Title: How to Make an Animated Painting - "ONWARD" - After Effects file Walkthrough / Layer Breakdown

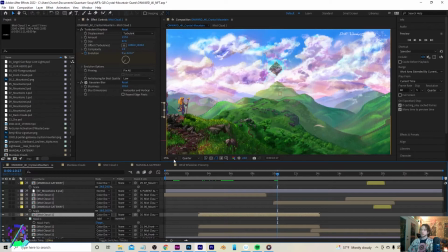[20:50]
It makes you really feel like, when you zoom into this and when you really look closely at this artwork, which I made it in 4K for this very reason, it really translates the illusion of depth.
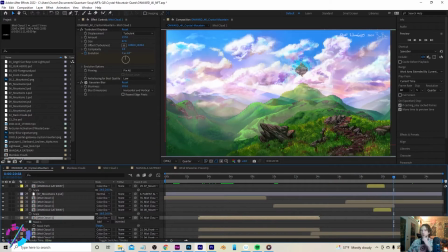[21:04]
And as you can tell, I just love clouds. I spent quite a bit of time drawing and detailing the clouds of this artwork.
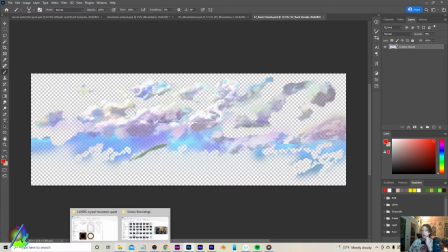[21:13]
These are the original back cloud layers. This is back clouds 1, and then there's back clouds 2.
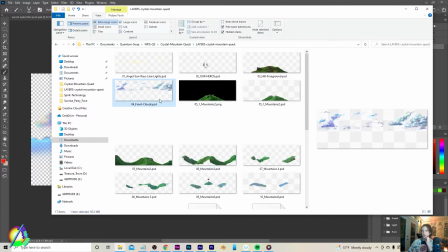[21:21]
Oh, that's sky. Yeah, we have front clouds, and then we have the back clouds.
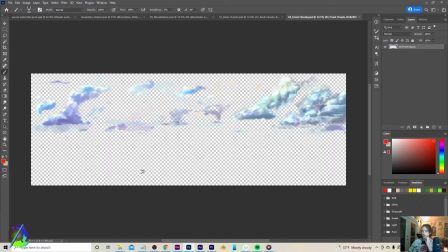[21:29]
And what this does is this is what gives us the appearance of depth in the clouds.
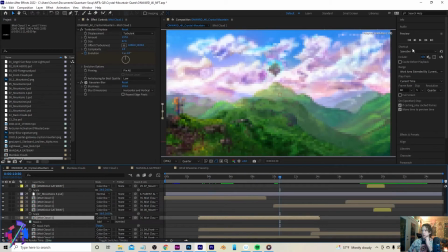[21:35]
So if you notice, as I scroll through the animation, you'll see the clouds up here are moving in parallax with the clouds that are behind them. And it gives a greater feeling of depth, but it's actually only 2 layers.
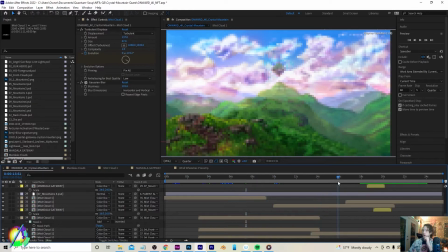[21:52]
It's sort of a optical illusion, I guess you could say. And when you're this high up in the mountains, then you are at the level of the clouds. It's a really, really profound feeling, and that was what I intended to really communicate with this artwork.
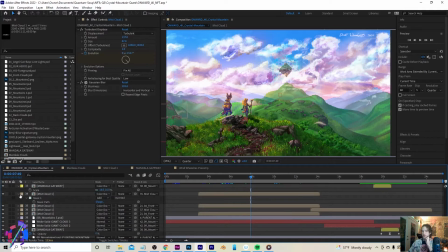[22:11]
And adding all these layers in After Effects is the best way that I know how to do that. So going down, so here I have another white solid giant cloud.
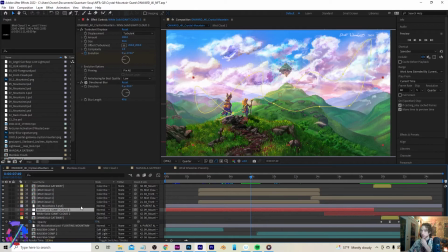[22:24]
I left the name white solid in there because it just tells me exactly what I'm looking at, and I know that when I make like a white solid that it's going to be a cloud. I have the same effects layered on there, the turbulent displace, and then a little bit of directional blur to give some soft cloud-like edges.
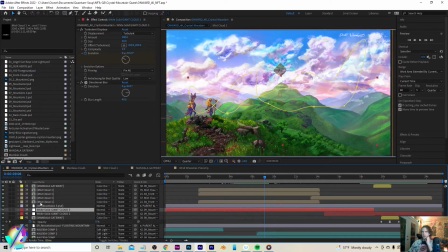[22:46]
Is this thing on? Oh, yeah, it is on. And with the turbulent displace, it creates the effect of it being a lot more blobby than just like a regular white solid, right?
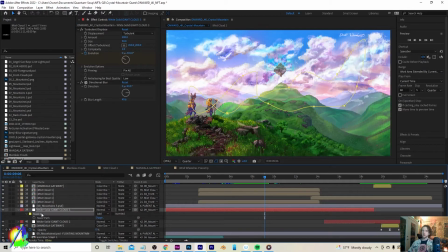[23:01]
So the turbulent displace is going to be interacting with the mask that is also in this that is attached to this white solid. I love water. So I made this for giant screens,
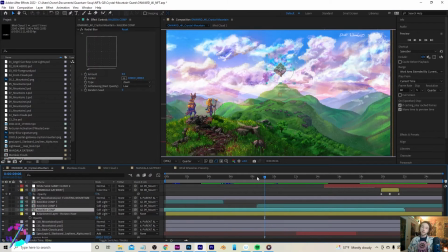[23:19]
and one of the little treats that I made for these giant screens is a
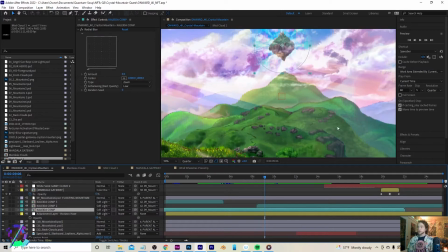[23:25]
kaleidoscopic effect that is surrounding the floating mountain up here. This part is really cool, and it's another thing that looks a lot more complicated than it actually is.
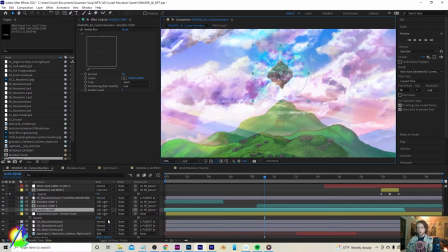[23:41]
So what I'm going to do is I'm going to show you exactly how that's created. I used a soft light layer mode, and of course it's parented to 09 Mountain 6, which I added floating mountain in there just so I knew that like this was the center point of the artwork itself.
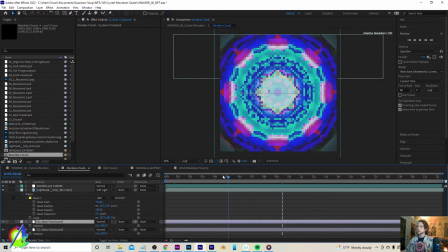[24:00]
And if we double click that, it'll take us into the original animation that I used here.
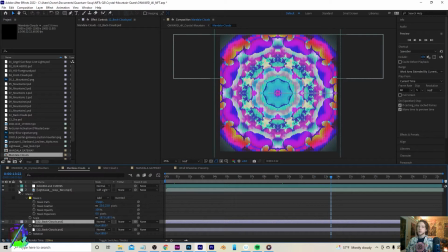[24:07]
Whoop-pow. Yeah, so all that this is it's a light leak layer,
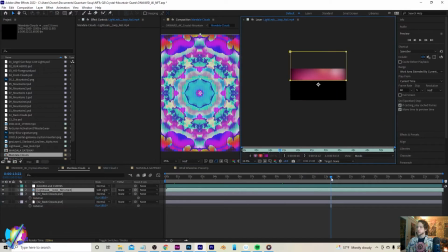[24:14]
which if we go into this panel here, you can see exactly what that layer is.
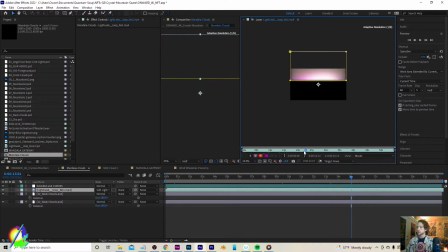[24:21]
This was a free download I got some number of years ago.
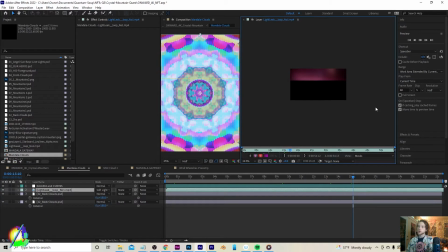[24:24]
That like all this is just flashes of lights and colors that kind of move around, and you can use it as like a screen layer or color dodge, and it just adds this like grainy, filmy, dramatic, emotional kind of essence to it.
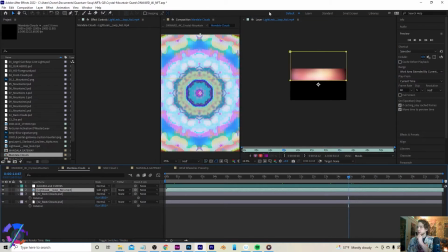[24:42]
I have it up here on the top because this is what allows it to interact with the adjustment layer.